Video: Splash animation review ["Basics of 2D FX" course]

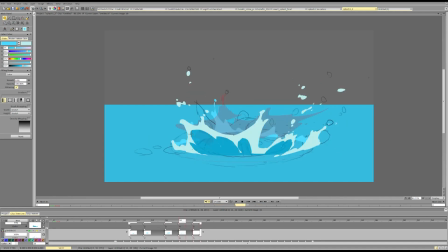53:21 Maybe changes the shape a bit so it's not static and becomes something like this. This goes perspective, becomes something like this. This leaves a bigger shape.
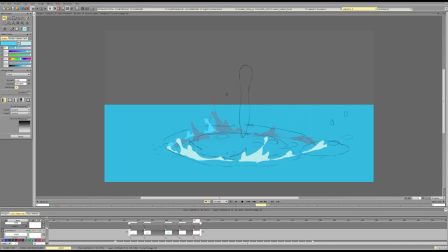53:41 Can change in the form a bit so it's not too similar. Even some particles.
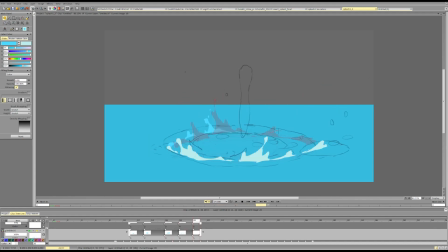54:00 This goes further. Maybe it's just particle or two. This goes further and just gives us something. Just something to work from.
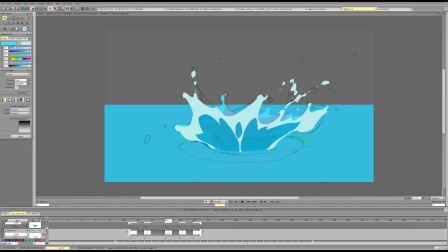And that's it.
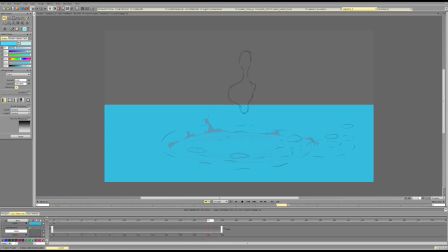54:27 And for the ripples, we can do a separate layer. It only draws the ripples. For the secondary splash, we can do
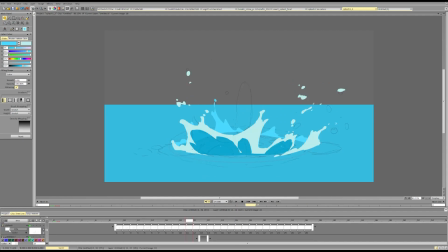so the timing and spacing of it is cool. It's just that it doesn't mesh well and combine well with the already existing type of splash that we have in the front.
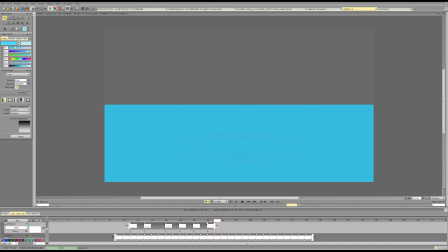55:09 So it might be a good idea to do something a bit different, maybe something similar
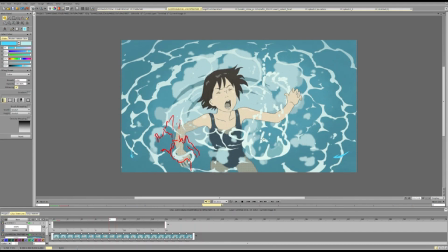55:19 to the secondary splash here, this small one, or this bigger one.
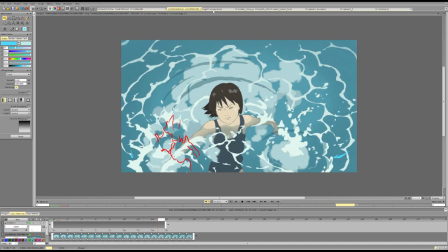55:29 Don't. So some things break up, but the mass goes down, or something like this, or something like that.
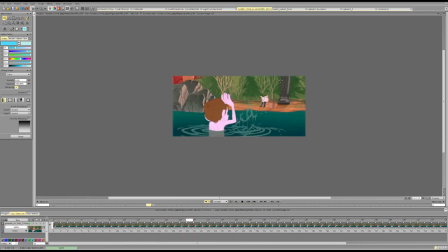55:38 So it breaks up a bit, but it doesn't break up entirely, or something like this.
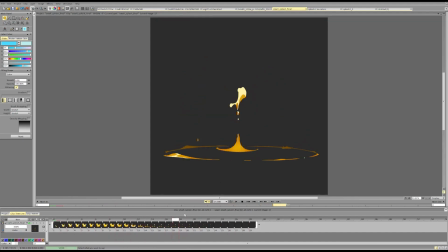55:45 When it breaks up, but we still leave the mass here, and erase the particles,
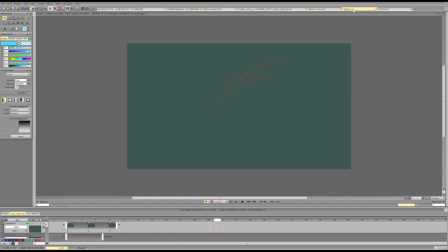55:53 make them smaller. This is also fine. My voice is dying for no reason.
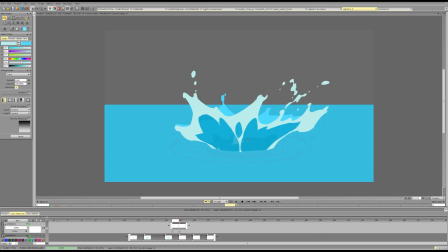56:02 Okay, it's here. We can start creating a secondary splash. Here we can start pushing it up.
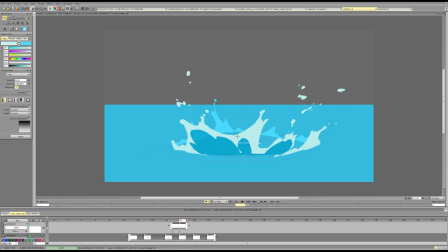I can do some cool, fun particles
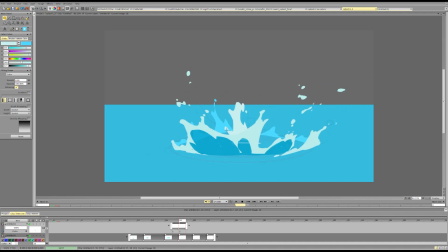56:36 and droplets and some interesting shapes to match the scale, and then it goes up to the side.
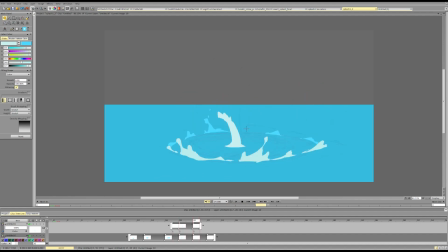56:53 And I need to have the base, because what it is a pocket of air rising to the surface. So it goes one. No, I mean it goes one. We have a splash. The object is here.
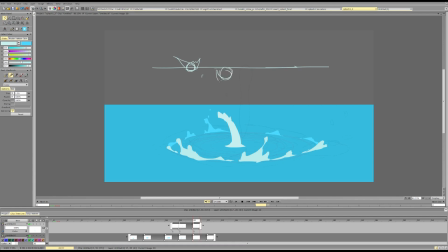57:11 Two, the object is at the bottom and it drags air with it. The splash increases in size, reaches its maximum position. Three, the object is underwater. It dragged air pocket under the water and the splash starts falling down.